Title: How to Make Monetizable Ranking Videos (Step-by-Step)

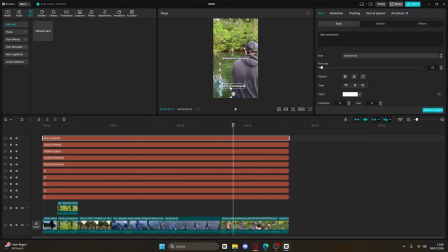[4:05]
After that, move every title behind its ranking number and arrange everything in order. So clip 5 with its title, then clip 4 and so on up to clip 1. After that, trim each title so it appears exactly when its clip starts.
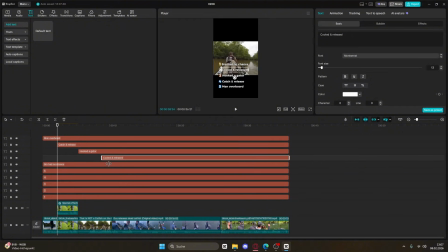[4:21]
So every time a new clip starts, its title is also appearing. Now we add the video title.
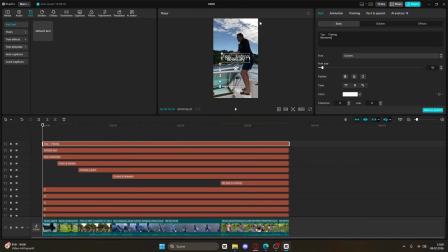[4:26]
Create 2 text elements and write something like top 5 fishing moments. I will make the number 5 slightly bigger so it stands out more. Place the title at the very top of the video. Here again you can also play around with different stroke effects, coloring.
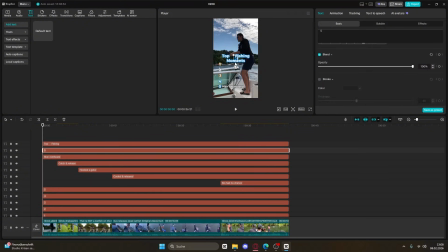[4:41]
I chose the blue coloring theme for this video, but you can go with whatever you prefer. At this point the basic editing is done. Now we will add the advanced elements that make the video stand out and improve monetization safety.
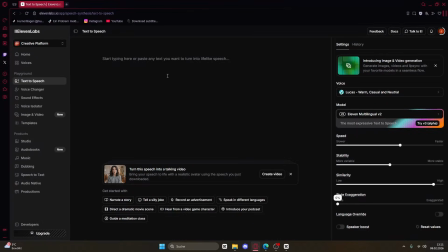[4:54]
First up, we will go to 11 Labs and create short, funny engaging voiceover lines for each clip.
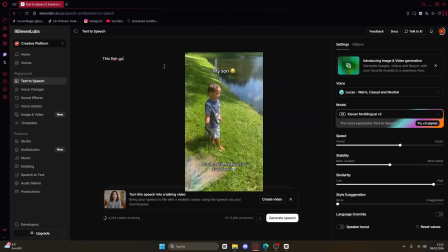[5:01]
So write one sentence per clip. For example, for the fish release, you could write something like, "That fish has brain damage now."
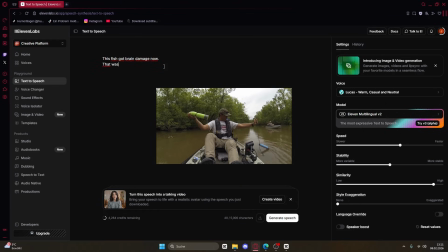[5:09]
Or in one clip, someone catches a gator by accident and you could say something like, "That's not a catfish."
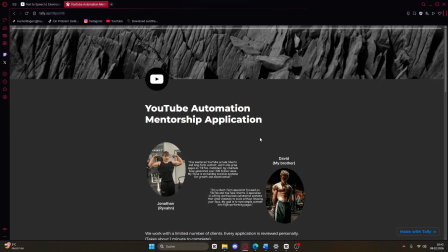[5:15]
Also guys, if you want to work with me one-on-one and go deep on your channel growth, your strategy and your editing, you can apply for one-on-one coaching using the link below.
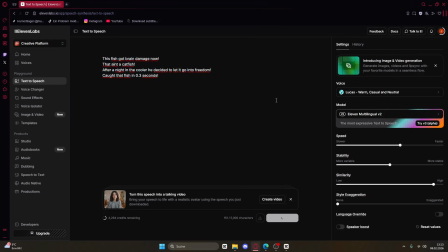[5:24]
After you got all of your lines, generate the voiceover, download it and import it into CapCut.
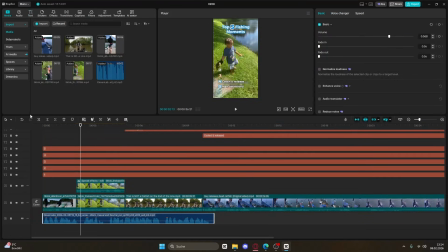[5:30]
Now place each line under the matching clip on the timeline. So there's a sentence of voiceover for every clip.
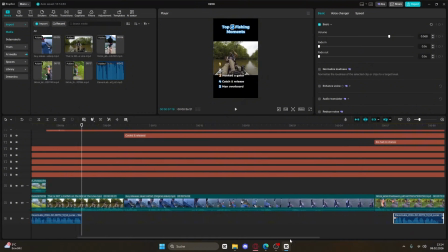[5:37]
On the first clip, we don't need a voiceover because it's just too short and not really helpful.
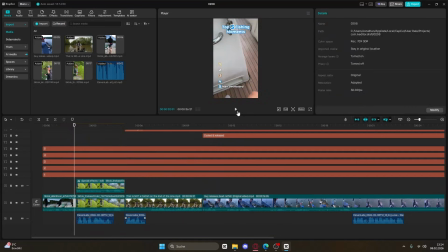[5:42]
Next up, we add some sound effects. For example, in the first clip, someone slips, so we add a slip sound effect.
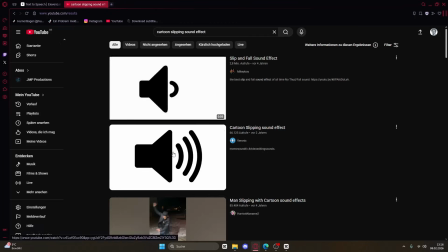[5:49]
Go to YouTube, search for a cartoon slip sound effect, download it and place it exactly at the moment of the slip.
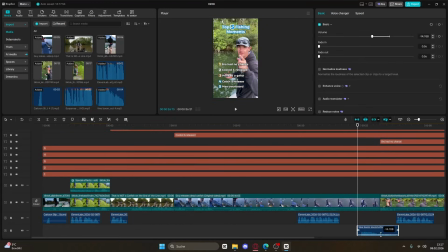[5:55]
Then you can add some more sound effects wherever they fit the action. To hook the viewer even more, we add a small visual at the start.
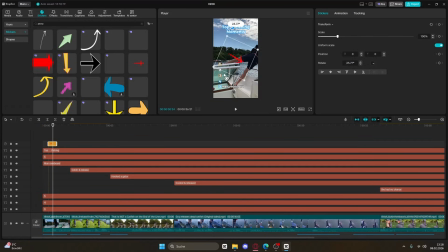[6:03]
Go to stickers and add a small red arrow or circle. Now we want to add some transitions.
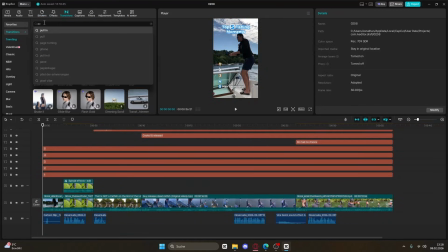[6:10]
Every time a new clip starts, add a transition. Go to transitions, search for pull in and add it between all of the clips.
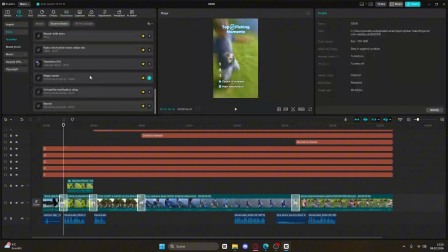[6:18]
Under each transition, add a short swoosh sound effect so the change feels more dynamic.
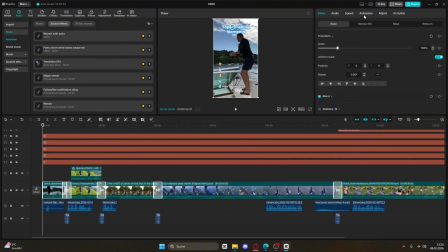[6:23]
Now finally, at the very beginning of the video, we add a short zoom in animation to the first clip and again combine it with a swoosh sound effect to strengthen the hook.
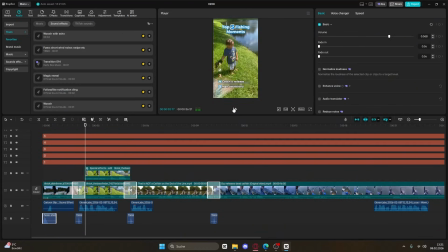[6:34]
Okay, now you can add background music if you want to, but even without it, this video is pretty good now.
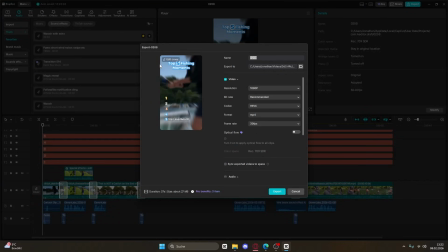[6:40]
Okay, export the video and let's check out the final result.
Hey. This fish got brain damage now. Oh! That ain't a catfish. Oh my God! That's a big ass gator, buddy. Caught this last night, 51.2 pounds.
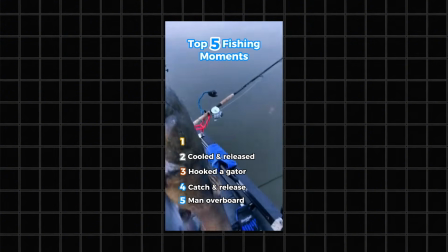[6:58] We'll let this go to be a real big one. Thanks, Robbie.
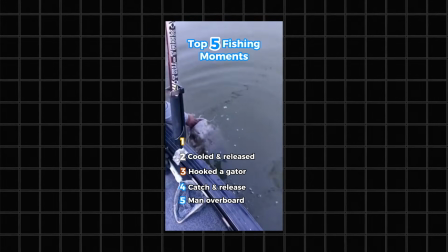[7:04] After a night in the cooler, he decided to let it go into freedom. This is how you catch a fish.
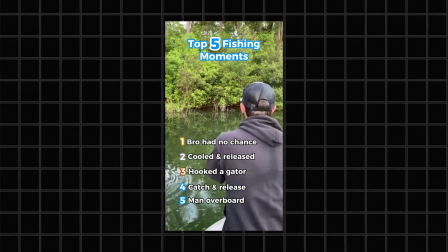[7:11] Caught that fish in 0.3 seconds. Yo, that was wild.